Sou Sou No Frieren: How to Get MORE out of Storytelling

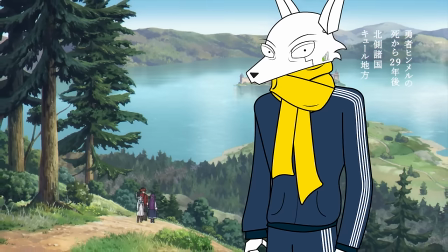[32:55]
I also want to address some of the common critiques regarding pacing and exposition. The pacing part is more subjective as I personally like the slower pace.
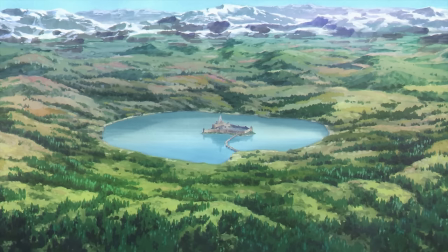[33:02]
It gives you more time to appreciate the short composition and creates a feeling of calm. In Sosono Freiren, we are in no hurry.
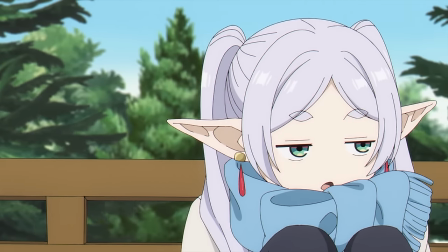[33:08]
There's no end of the world catastrophe, no one needs to be saved right away.
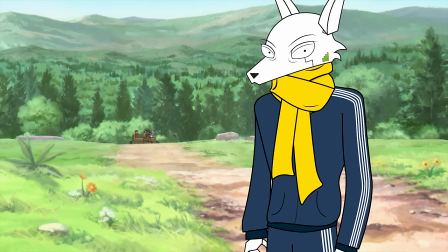[33:12]
The pacing creates an atmosphere that allows the characters and the audience to be more introspective of the smaller things that are happening,
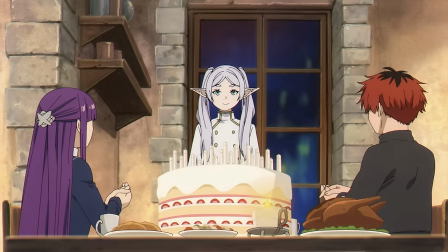[33:18]
like relationships being established or slice of life moments that would be otherwise ignored if there was a bunch of demons to fight all the time.
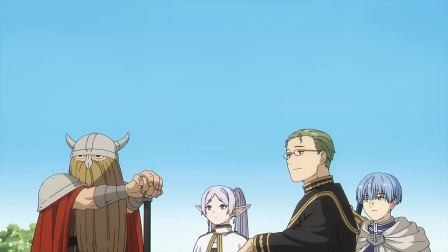[33:25]
Now that I think about it, I never felt like we stayed too long in one particular location. Heck, think how much we experienced in the first episode and yet it doesn't feel like we rushed it at all.
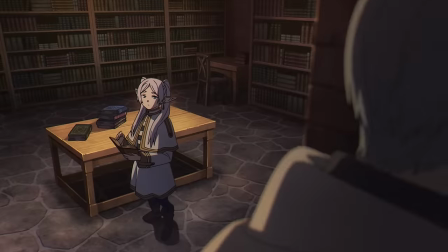[33:33]
The show is just very precise with what needs to be told and how, so you get all the information you need without wasting time on unnecessary stuff.
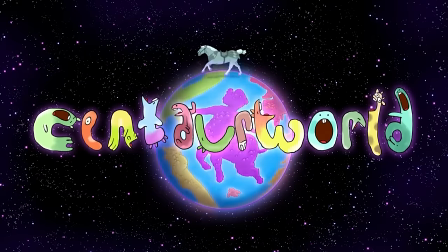[33:41]
Honestly, compare that episode to the first episode of Centaur World and you'll know the difference between good pacing and bad pacing.
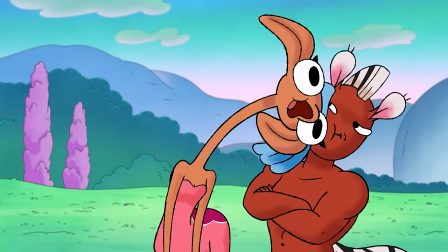[33:47] Yeah, she also said that she needed to get back to some sort of war that she was in the middle of because she and a rat-a-person thing.
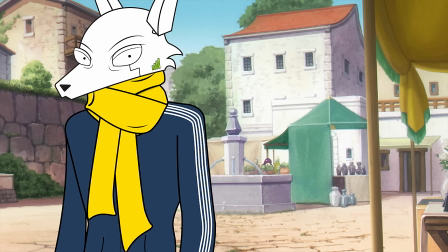[33:53]
As for exposition, I don't think there's any more exposition than your typical anime, but I know I shouldn't use that fact to justify it being there.
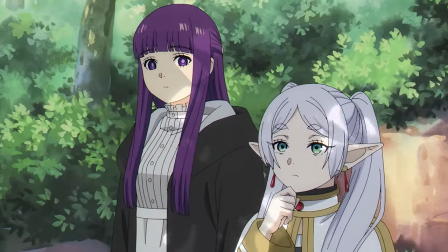[34:00]
I guess my main critique of exposition would be the constant clarification or characters highlighting someone's mood.
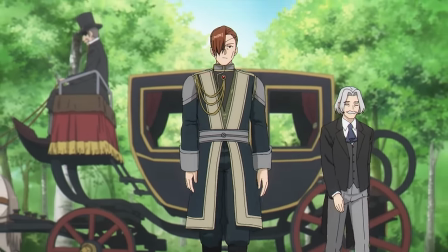[34:05]
When we see a shot of a character with a butler and a carriage, I don't think we need to have a character saying that it's a noble.
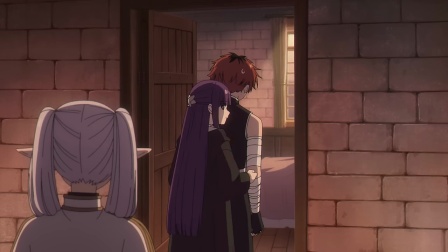[34:11]
Or if we see one character being angry, we don't need the other saying she's angry. It's kind of there already.
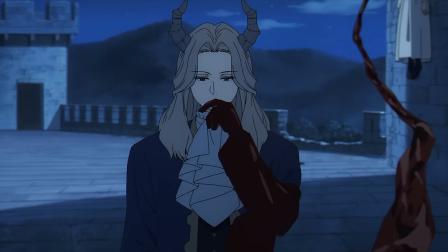[34:16]
If we see it, there's no need to describe it. Inner monologues seem rather unnecessary too.
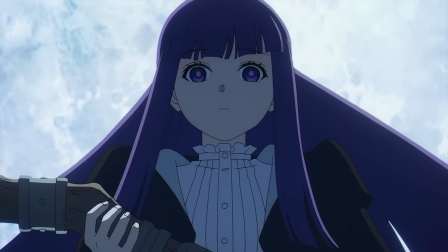[34:21]
I understand the creator is using them to highlight the stakes or present the character's thought process as they assess the situation.
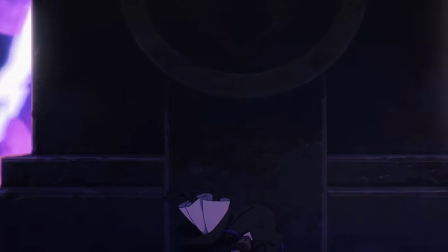[34:26]
But often, there's so much detailed visual information in the shots, a keen observer would pick up all the information they need.
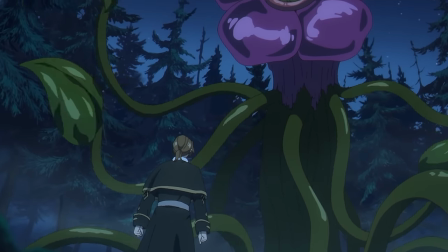[34:33]
For example, in the first part of episode 15, Sion is fighting a planned creature that put a sleeping curse on the town.
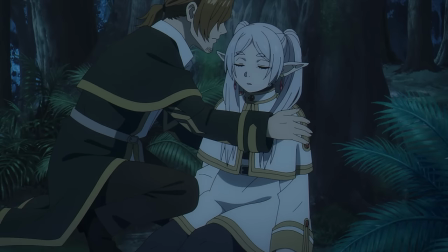[34:39]
Stark, Fern and Freeran have all been put out of commission, leaving Sine to fight alone.
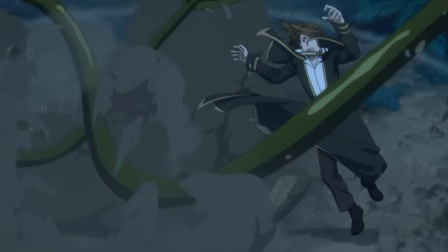[34:43]
If you watch this battle, you will hear Sine inner monologuing about the stakes, the time he has left, the problem and the potential solution.
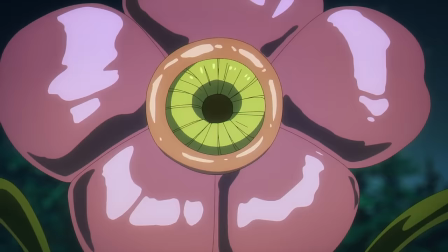[34:50]
However, all that information is already given to us through visuals. We see the plant protecting its head from Sine's attacks, suggesting vulnerability.
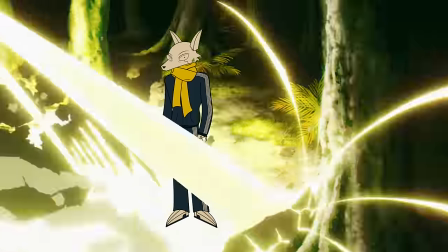[34:57]
We see their reflection in the petals to indicate that they possess reflective abilities. The damage that the magical attack causes would indicate the threat a missed attack could have on them and the town.
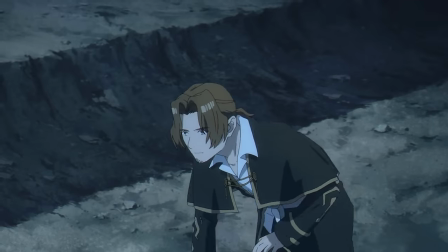[35:06]
With a glance at Friarn, we establish that he thinks she could defeat the enemy. Even the limited time could be indicated through Sain's vision getting blurrier, as he is also being affected by the curse.
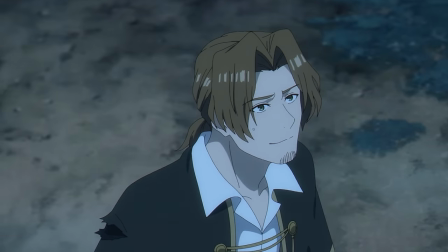[35:15]
A flashback of Friaren telling him not to fight alone would allow the audience to infer that he needs to learn to trust her.
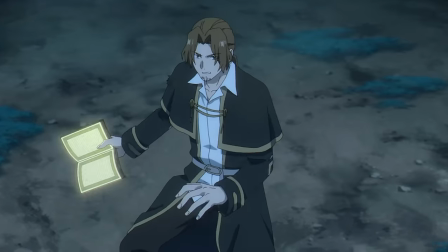[35:21]
With a bit of tweaking, it's very possible to have the scene without any monologue whatsoever. On one hand, this is praised for visual storytelling, on the other hand, it's a critique for exposition.
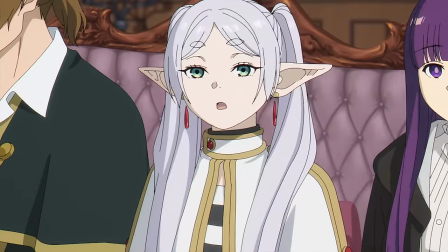[35:29]
Where I don't mind expository dialogue is when characters are explaining political issues, sharing stories or information,
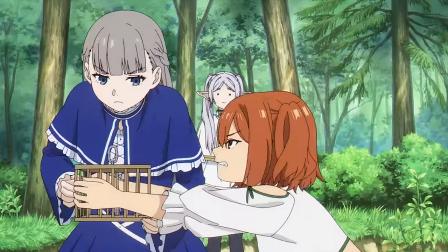[35:35]
since they are used to present context that the audience we'll use to understand certain character behaviors and visual storytelling.
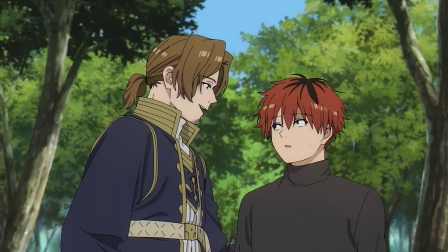[35:41]
For example, in episode 14, Sine gives exposition about the Mirror Lotus and what it means,
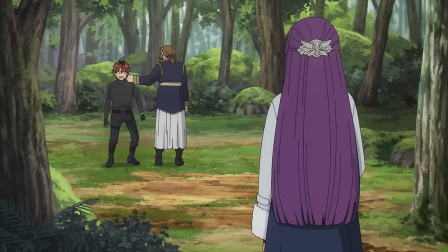[35:46]
but how that information changes the behavior of Stark and Fern is shown through visuals and subtext.
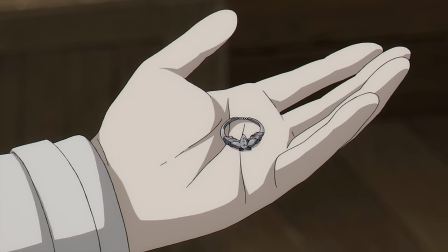[35:51]
That information also provides the audience with context for Freeran's ring and why it's important too.
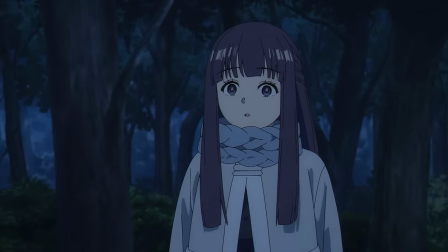[35:55]
Sure, you can also find less expository ways to convey that information, but as it is now, it's not too egregious.
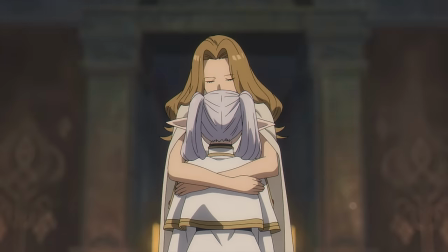[36:01]
What I find interesting is the show does give you moments where it lets the visuals speak more than the dialogue,
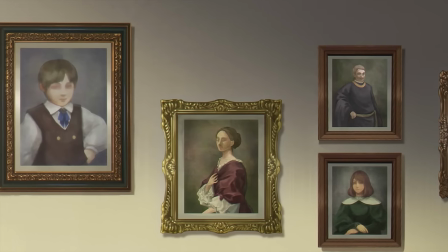[36:05]
so the creators aren't completely afraid of letting the audience think for themselves, but I wish they kinda did that more often.
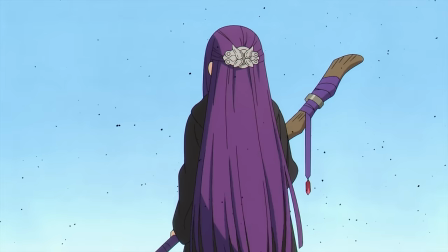[36:11]
Of course, there's always a risk that you may alienate your audience that may not pick up on the film language, but that's the risk that turns a show into a masterpiece.
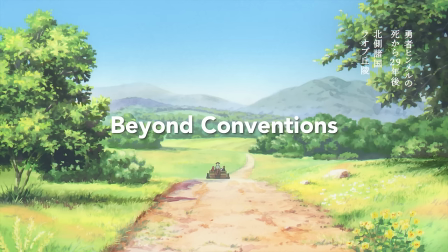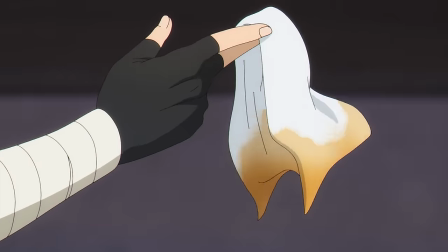[36:24]
Now that I've butted you up with the positives, I can go into the less great aspects of Sosun of Reiren. Don't worry, these observations should not deter you from giving this anime a shot,
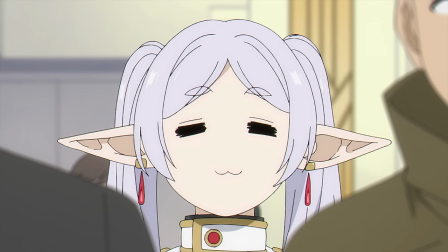[36:32]
but it's enough to make me question its rankings compared to the anime greats like Psycho Pass, Death Note, or A Place Further in the Universe.
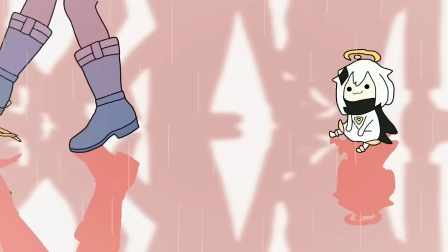[36:39]
Don't get me wrong, Soso no Freon is an exceptional anime, but boy is it trying not to be. Every time I see a masterfully done scene that goes beyond the typical fantasy anime,
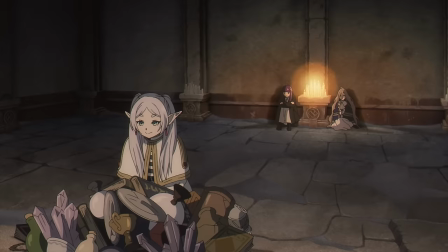[36:47]
that excitement is vaporized by the same old, tired fantasy tropes, running gags, fan service, and plot beats.
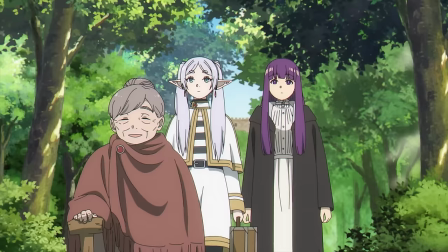[36:53]
The repetitive plot beats are such a big issue, I think that's the main reason why I can't call the show a masterpiece.
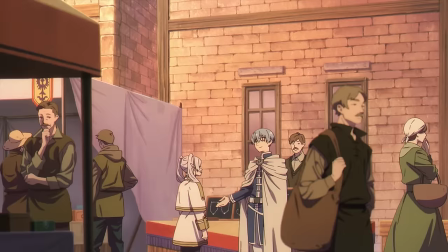[36:59]
You may find that the show starts to feel a bit samey once you pick up on the same patterns occurring again and again.